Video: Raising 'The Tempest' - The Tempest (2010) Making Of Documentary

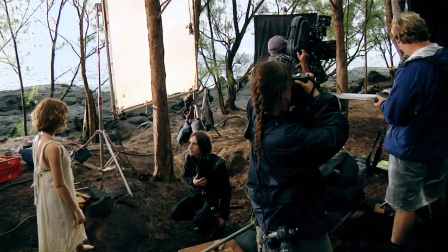(41:13)
I see Ferdinand as someone who is determined and gentle at the same time. I don't see him as a weak person, but at the same time, he has that soft side that is able to allow Miranda in and fully fall in love.
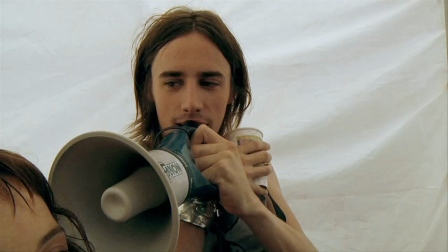(41:27)
Just, it's been very natural. It's almost like a brother-sister, it's a sibling sort of relationship that we have.
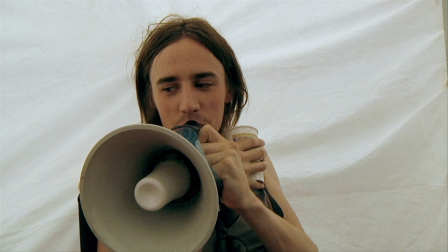(41:33)
Oh, is that, you sound like the, Which hopefully translates into a romantic relationship on the screen.
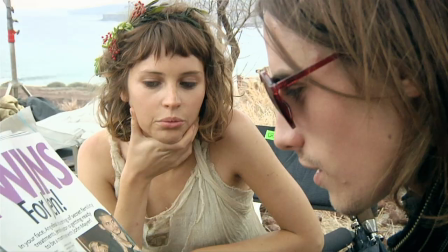(41:39)
I'm assuming that sometimes it can get all mixed up, co-stars falling for one another, but not that she wouldn't be an easy girl to fall for, but in this situation, it was very comfortable,
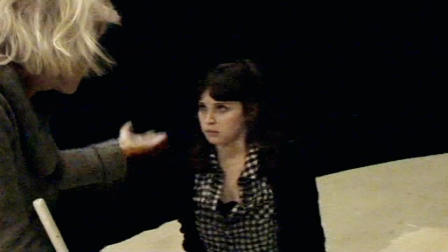(41:47)
and I don't think either one of us felt uncomfortable at any time with any things we had to do.
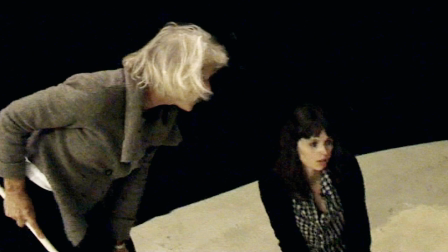(41:52) There is no more such shapes as he, having seen but him and Caliban.
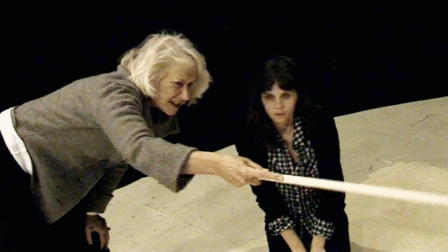(41:57)
Her mum's trying to say, you know, there are loads of guys around. But obviously, if it's the first one you've ever seen, you might be more inclined to falling in love with him, which he does.
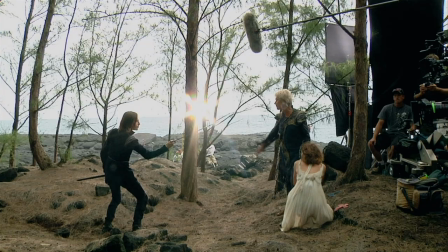(42:06)
I'm almost embarrassed to say it, but I had never read The Tempest. So when I found out that Prospero was originally a man, I was actually quite disappointed.
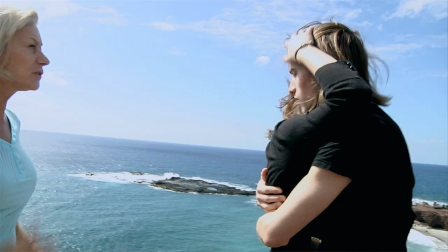(42:15)
A mother's love is very different than a father's love. Yes, Prospero is very protective of his daughter, but when Ferdinand comes,
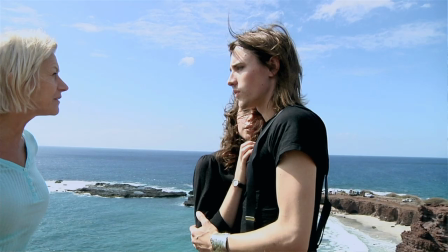(42:22)
there's a little bit of that daddy competition thing with the young prince coming to take his 16-year-old daughter.
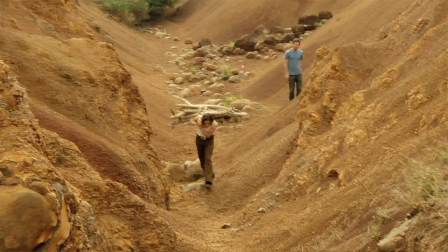(42:28)
It's not about competition with Prospero. It's about truly testing Ferdinand to see if he is worthy of her.
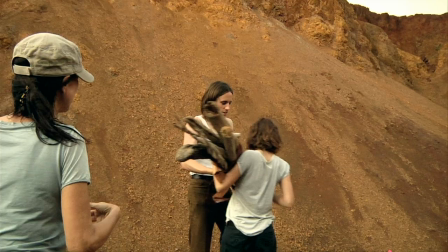(42:37) Dishonor on the go while I sit lazy by.
No, don't back up, just me, let her.
As well as it does you, and I've got much more ease.
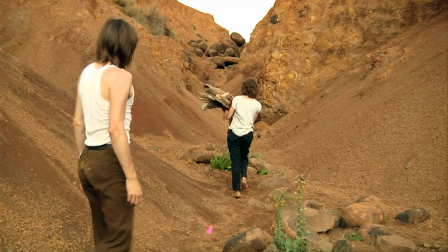(42:43) For my goodwill is to it, and yours is against.
Where are you going? I don't know.
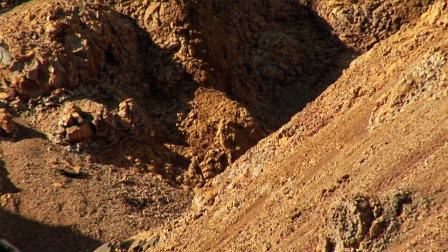(42:49)
When we were trying to find a place for the two lovers, Miranda and Ferdinand,
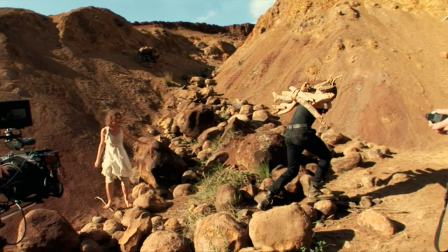(42:53)
to have their real love moment, what we found was a gorge, an incredible red,
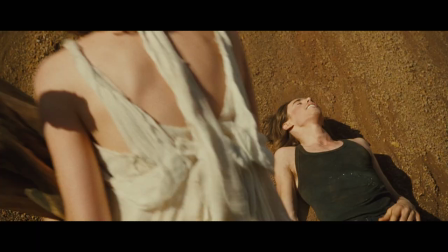(43:00)
beautiful sunset gorge.
To it, and yours is against.
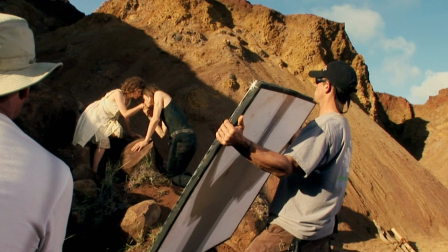(43:11)
It was the essence of what was going on there, that they just can't get, there's nowhere else they can go but to each other.
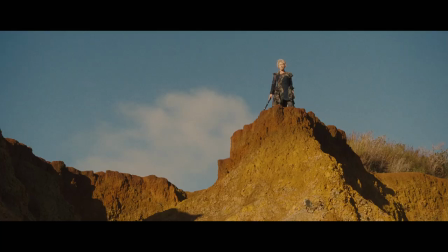(43:17) Poor worm, thou art infected. This visitation shows it.
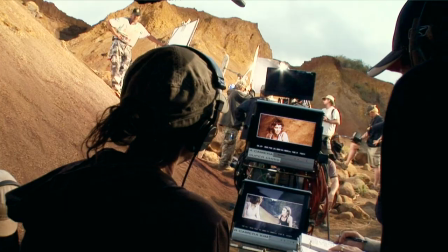(43:22)
And that's how she sees the two lovers, her daughter down there, that she's infected with love. You know, Shakespeare can be cynical about love, but he can create characters that are completely non-cynical about it.
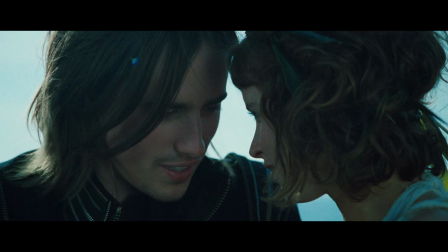(43:33) Oh, mistress mine, where are you roaming?
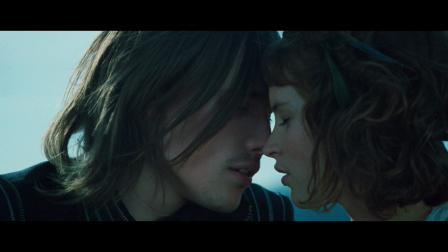(43:42)
Because Reeve was such a great singer, I thought, oh, can't we have a love song? So we took a song from Twelfth Night.
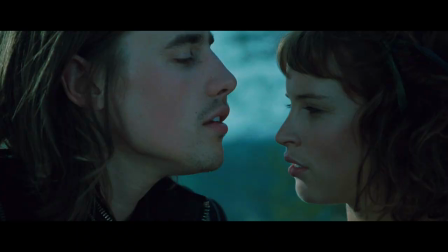(43:48)
Your true Oh, Mistress Mine was originally used as sort of an older guy ogling a younger lady,
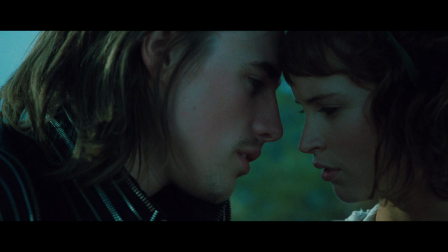(43:57)
a dirty old man song, basically. In this, the same exact lyrics take on a whole different hue. He's singing about the ephemeral quality of time, and we don't have much time.
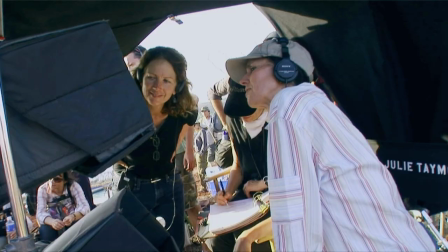(44:10)
It comes across as a seduction, but a teenage seduction. I saw her standing there.
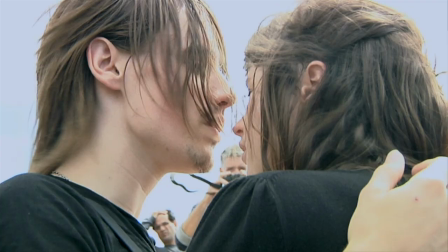(44:17)
It's a very famous Beatles song. She was just 17, and you know what I mean.
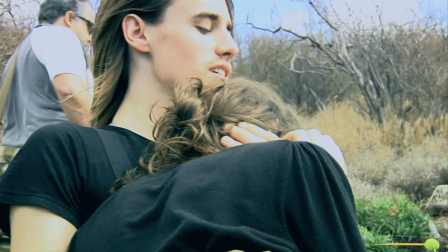(44:22)
You know, it's okay if it's a 19-year-old singing that, but if it's a 65-year-old person singing, she's just 17.
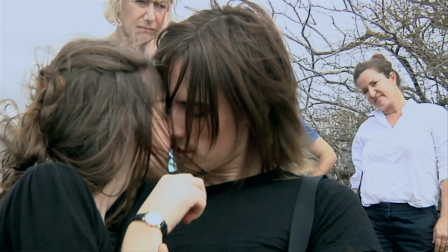(44:30)
Oh man, it's a different thing. So you can see how one lyric can take on another hue depending on the situation that he's in.
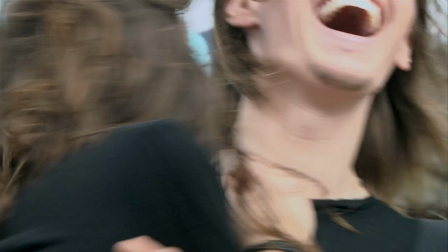(44:41)
That was great.
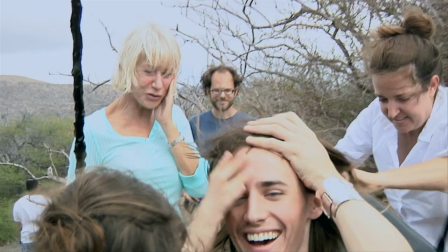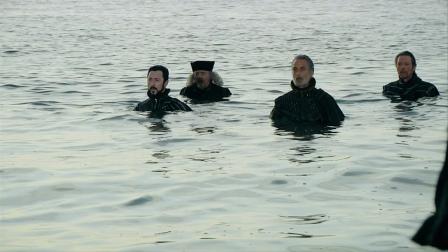(44:48) Merchant. And Tom. And Chris.
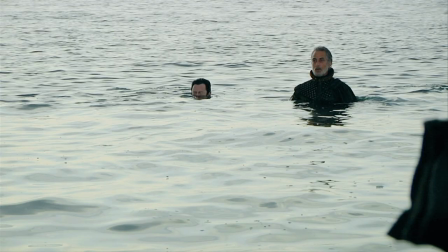(44:55) And Alan. And David.
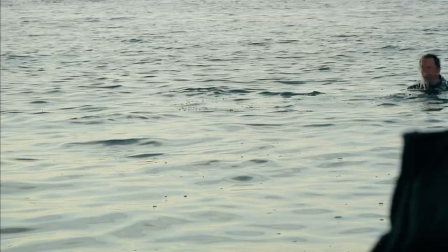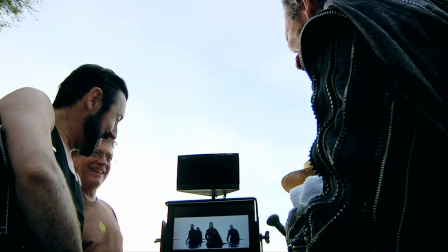(45:07)
Great. It's a bit of fun. Gosh, it really does look like we're walking forward. Yeah. For me, it was an interesting challenge because Julie isn't setting the film in any particular period,
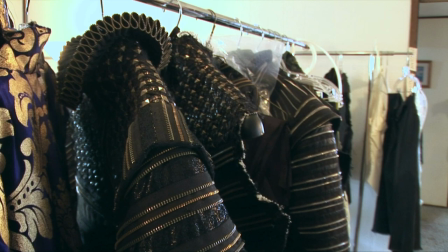(45:19)
but she did have a sort of few specific requests.